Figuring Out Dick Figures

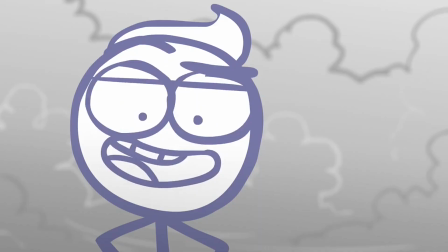(20:42)
The following episode, First Day of Cool, was actually the first 5 minutes of the movie, essentially being a pitch for the movie.
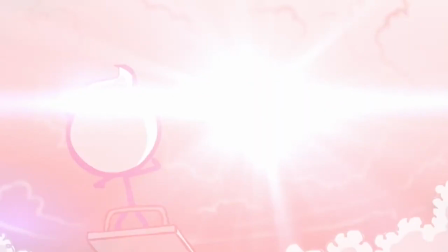(20:48)
Not long after this episode, the Kickstarter was launched. I'll say this episode did a great job selling people on the movie, as it really stepped up the production.
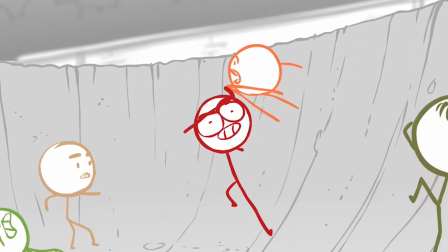(20:55)
As I mentioned before, the backgrounds are a lot nicer and the stick figures' heads are filled in so they blend in better with these more complicated backgrounds.
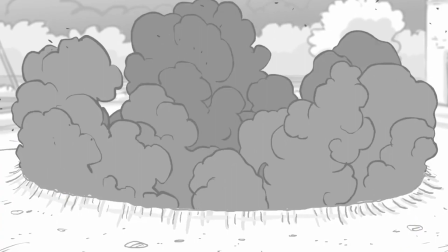(21:01)
They'll also blur in and out certain aspects of the shot to make it look more cinematic. On top of that, there's a lot more angles to the shots.
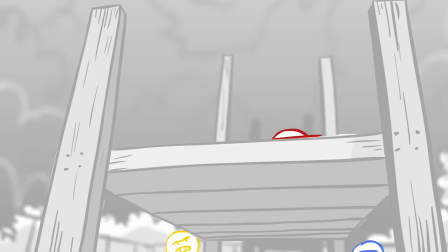(21:08)
The shading looks great, the movement is a lot more smooth. It's hands down the best fight scene in the show so far, but it's almost unfair to compare them.
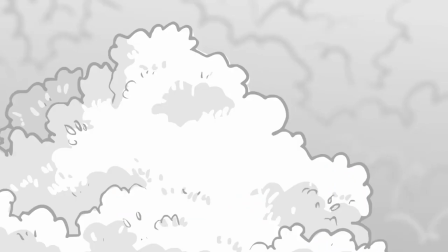(21:14)
It was a really great approach to getting this movie made, and the movie would start to become a major priority.
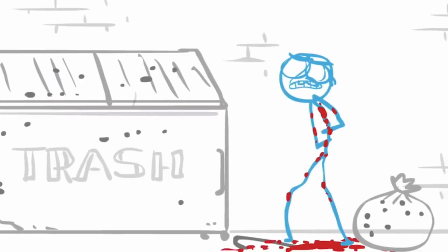(21:19)
The second half of season 4 would get released before the movie, and even the first 3 episodes of season 5,
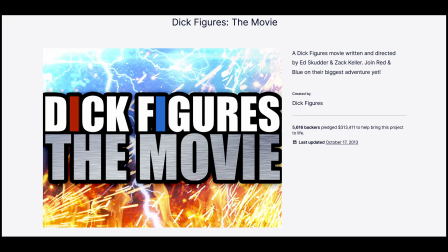(21:24)
but there would be some really long hiatuses, as their focus really was on getting this movie finished. The Kickstarter, while a success, did make me raise an eyebrow a bit.
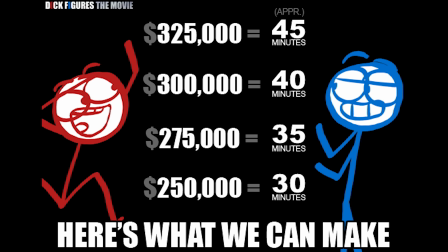(21:32)
They wanted $250,000 to make a special 30-minute episode with the same quality as the First Day of Cool short,
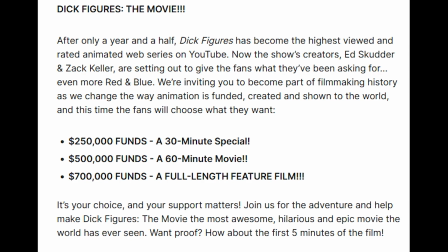(21:38)
$500,000 to make an hour-long short film, and $700,000 for a feature film.
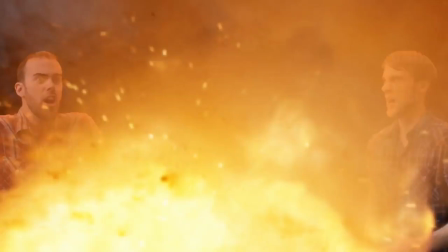(21:43)
They made $313,411, which would have been $313,436 if my goddamn gift card got accepted.
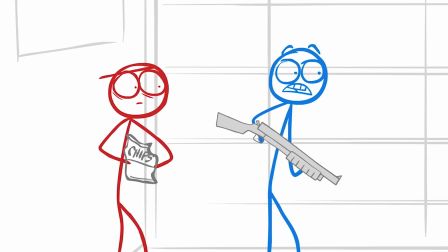(21:52)
But despite this, they went for the feature film anyways. On one hand, what a Chad move getting that feature film made despite not reaching their goal.
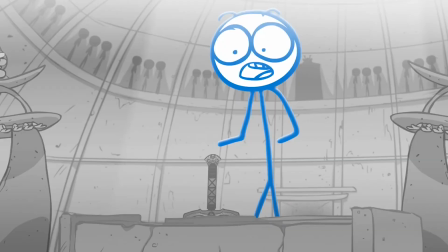(22:00)
A 30-minute short just would not have been as exciting in comparison to a feature film. On the other hand, did you fucking lie to us?
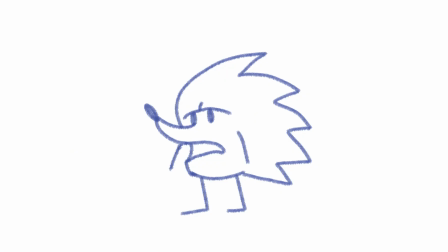(22:07)
What a jump. We need $700,000 to make a feature film. Fine, a little over $300,000 will do.
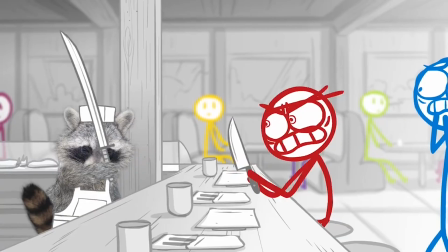(22:13)
I mean, that's not even half of what you needed.
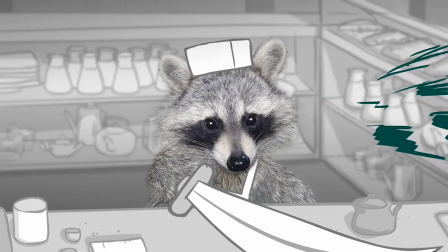(22:16)
I mean, maybe we would have been looking at a full hour and a half if that $700,000 goal was met, but in terms of quality of the animation, I don't see any shortcuts here.
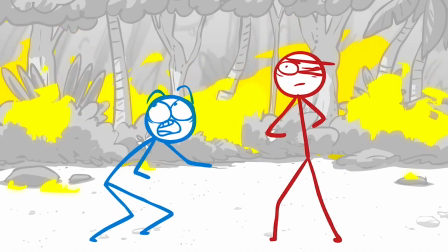(22:24)
They did a great job with this. Was there a voice actor they couldn't get because of this, or were the animators doing a lot of overtime?
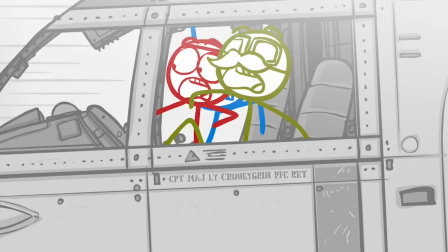(22:30)
They said they ended up putting a lot of their own money into the film, and that's very admirable. Hell, everything about this movie is admirable.
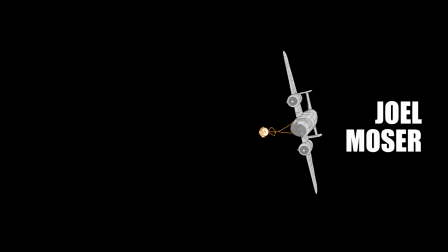(22:36)
The animation team got to animate themselves into the credits doing whatever they wanted. That's a lot more appreciation than animators normally get.
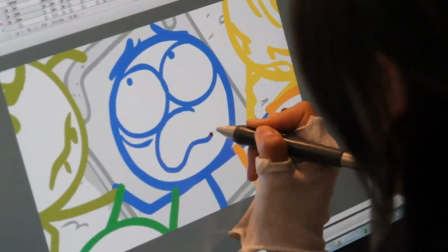(22:42)
They released the movie on time and consistently gave people updates. There was a lot of behind the scenes videos and streams leading up to the movie. There was almost nothing sketchy about the Kickstarter at all. People loved the movie. The voice actors, new and old, all did great.
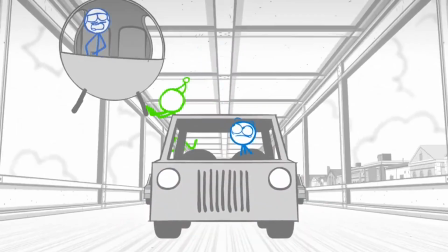(22:55)
The movie looks good. The budget feels justified.
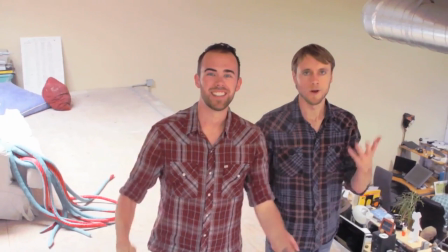(22:58)
This is such a great outcome that I can't say that this is a call out. I've just always been baffled by the additional $400,000 they said they needed.
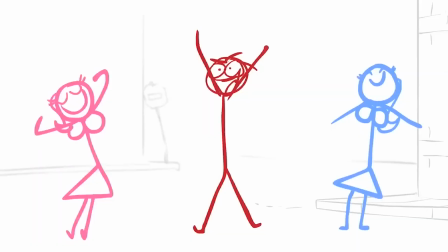(23:06)
Maybe it would have just made things easier for them. Maybe they really did pour a shitload of their own money into the project.
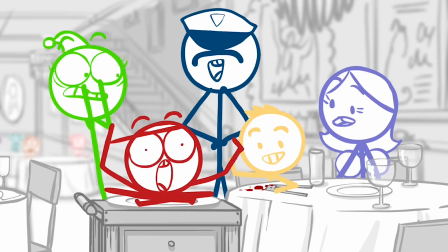(23:11)
But I mean, these guys are making cartoons for Mondo Media. I don't think they had $400,000 lying around.
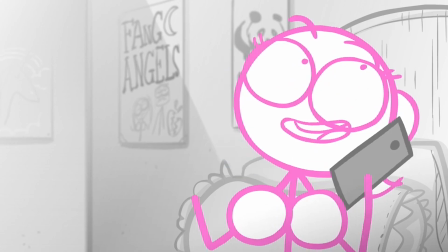(23:16)
My guess is that $700,000 would have made the process a lot more easy and secure, but the movie was possible with a smaller budget.
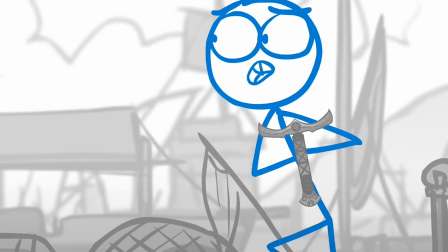(23:23)
But they told the audience that it wasn't in hopes that would motivate them to donate.
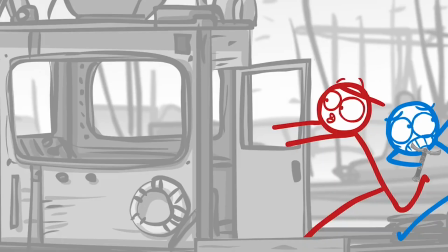(23:27)
Still, despite the eyebrow raise, I have nothing but respect for these guys for getting the movie out the way they did with the budget they had.
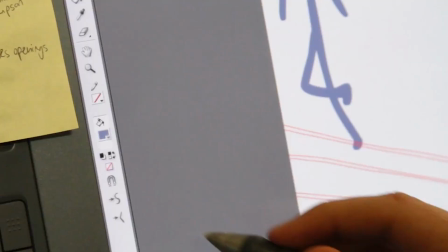(23:33)
It's very impressive, and as far as I know, no one working on it had a bad experience with the project.
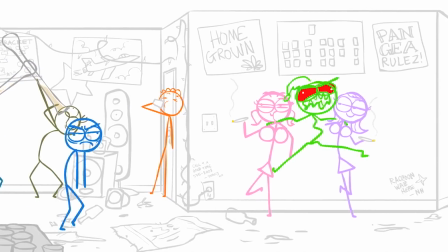(23:37)
That is a success story if I've ever heard one. Back to season 4, there's an episode called Freshman 15 where Red tries to bang 15 freshman chicks.
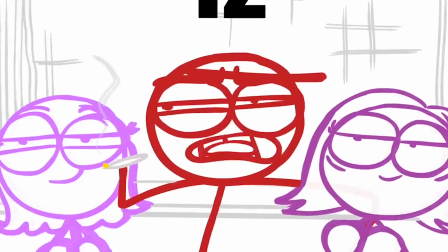(23:45)
It's another one that utilizes its cast of characters pretty well, and it has a line or two that I like.
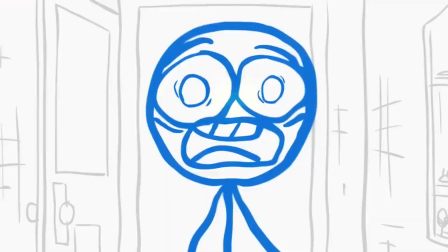(23:49)
It even has some interesting animation in this one. It gets really trippy at points. But I'm not gonna lie, I think this one maybe goes a step too far.
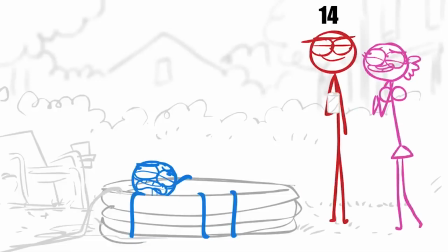(23:56)
I feel like this is an episode that you have to ignore entirely if you're going to accept Red as a decent guy in the finale, which is hard to do because the movie not only acknowledges this episode,
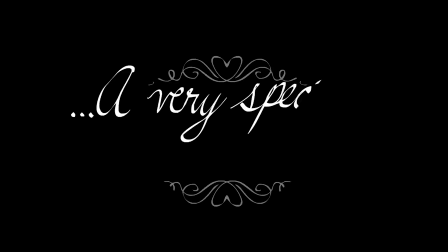(24:04)
but plays footage from it. it's another example of you wouldn't be able to make this episode today. I think
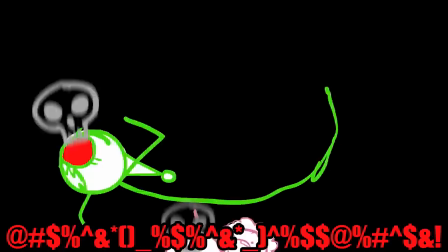(24:09)
Lord Tourette's gets his own episode where he tells the story of the first time he had sex. It's really sweet and heartwarming, followed by it being the most gruesome thing ever explained to anyone.
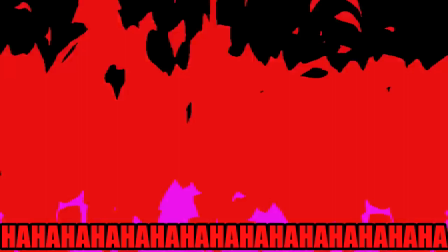(24:17)
Again, I think it's something that's all in the delivery, both the way that LT is animated and voiced makes this funny.
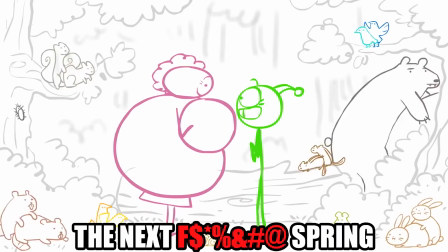(24:22)
I also like how long his outburst is in this one. They're normally just a word or two, a sentence at the most, but with this one it's the entire ending of the episode.
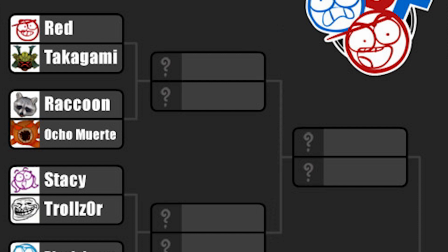(24:30)
I recall back when the show was still going, the creators of the show did a little character tournament to see who the audience favorite was.
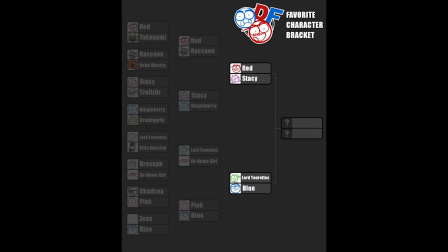(24:36)
Round one was kind of bullshit because you have main characters like Blue and Lord Tourette's going up against one-off characters, some of which that don't even have lines.
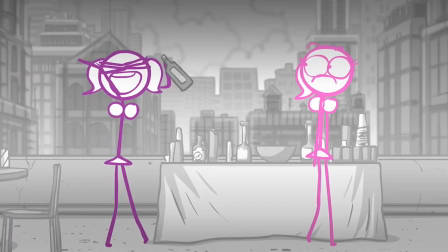(24:43)
As they got further, it was narrowed down to the top four, which was Red, Blue, Lord Tourette's, and Stacy.